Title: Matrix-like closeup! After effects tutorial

Hi guys again. So after the last video, I got a lot of messages asking me how I did this. Let's try it again, shall we?
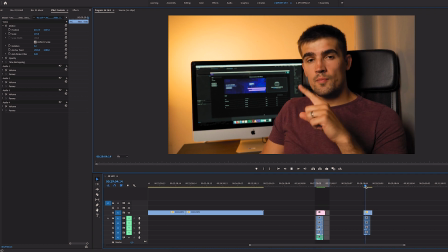So what we start with is just a plain video of me pretending to throw a key. As you can see, I don't have the key anymore. I just had it initially and then dropped it on my lap. So I could sell the effect more. I'm pretending to hold still.
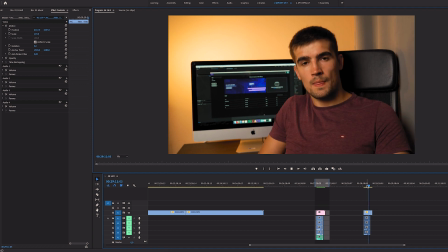Actually, I'm holding still. To pretend like that's a slow motion shot.
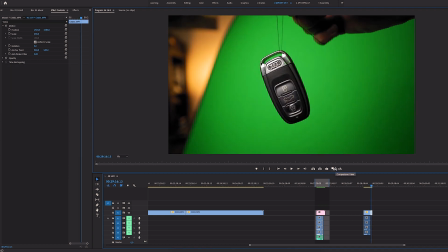It's gonna be blurry anyway. This is in 120 FPS in 180. This is just a key hanging from the from a small thread.
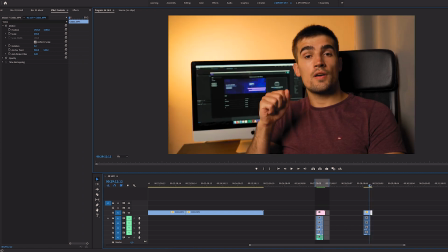And I've got the green screen behind it.
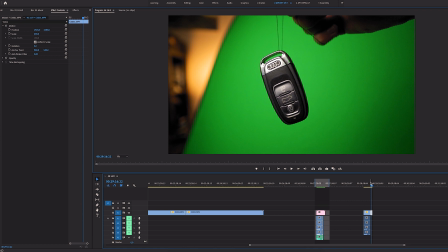And as you can see, this is the same exact spot for camera, just because I wanted lighting too much, and it's quite important. Also, keep in mind, I may be on the hindsight a little bit too close to the green screen. If I was a little bit further, maybe there wouldn't be so much of a spill right there.
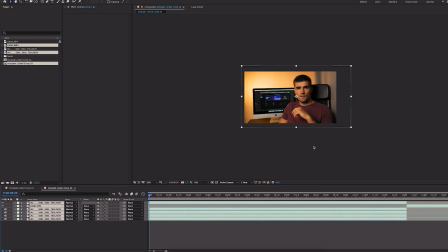But anyway, let's go to After Effects. Right click on both clips, click on Replace After Effects with After Effects Composition. Okay, so these are four audio tracks. I do not need that. This clip is already slightly scaled just because I had poor framing and there was a lot of junk.
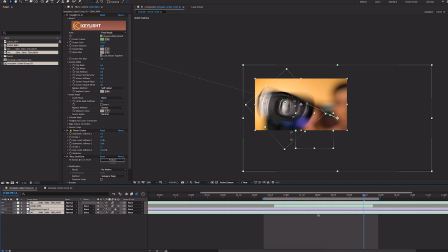By the way, to show all keyframes, press U
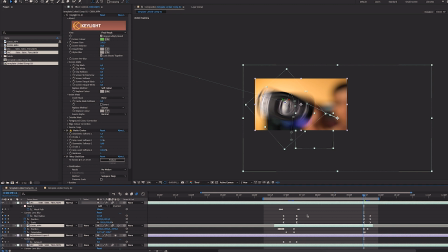and you can see every keyframe that was used, and press it again to hide it. So first of all, we drag this to the bottom, we drag this to the top.
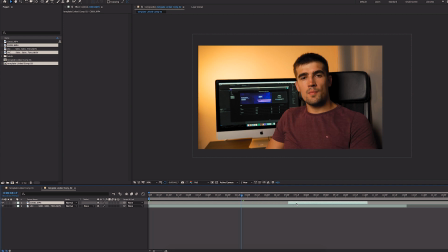Let's see where I started to throw the key, and bang, this would be our first frame.
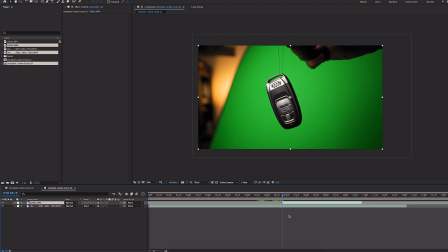So first thing first, what I'll be using is the FX console from Video Copilot. Super useful, highly recommended. Press Control Space and type in what you want.
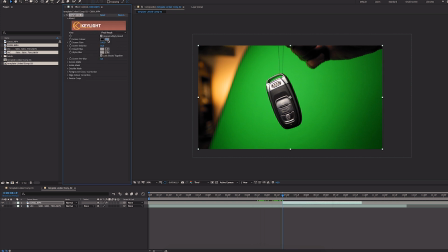And the first one would be a key light, which we will use to key out our green.
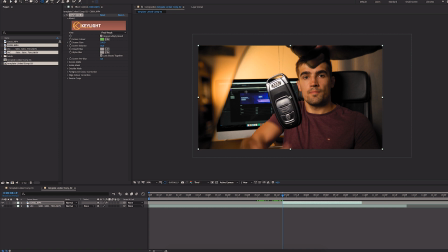Also, I'll add the mask to get rid of everything else.
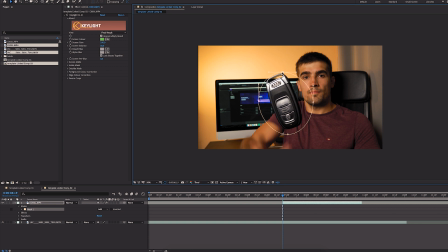This is fairly stable. If it was more wiggly, I would have to remove the threads manually, but I think this will work for now.
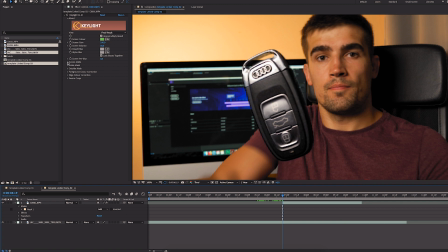We can see that the key is not perfect, so we will have to play just a little bit with the screen mat. So for this shot, let me see the screen mat.
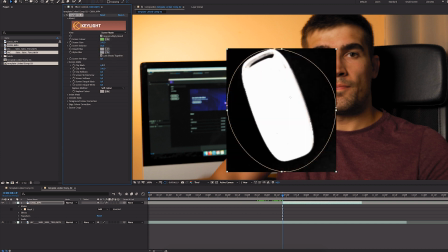So I have to clip black just a little bit and clip white quite a lot, like 40. I mean, it totally depends. Actually, using the key with a reflective surface is
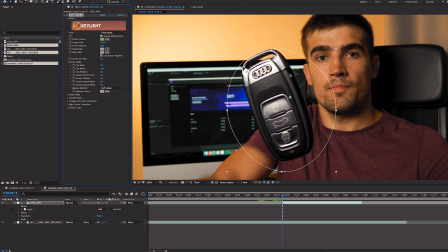suboptimal because you can always see some green spill here and there, so if you can, just don't use the reflective things. After that, you add the matte choker,
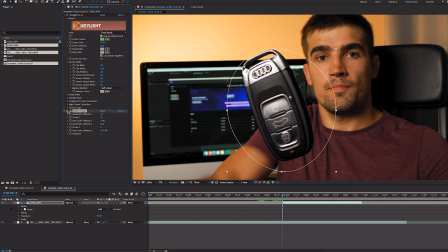which you can see makes a slight difference, but it's pretty good. I'm gonna feather this quite a bunch. I think I was playing around with this one.
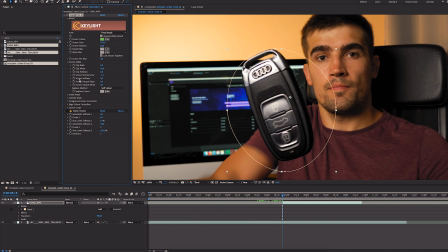Yeah, that looks good. Okay. Oh, sorry. That. Yep.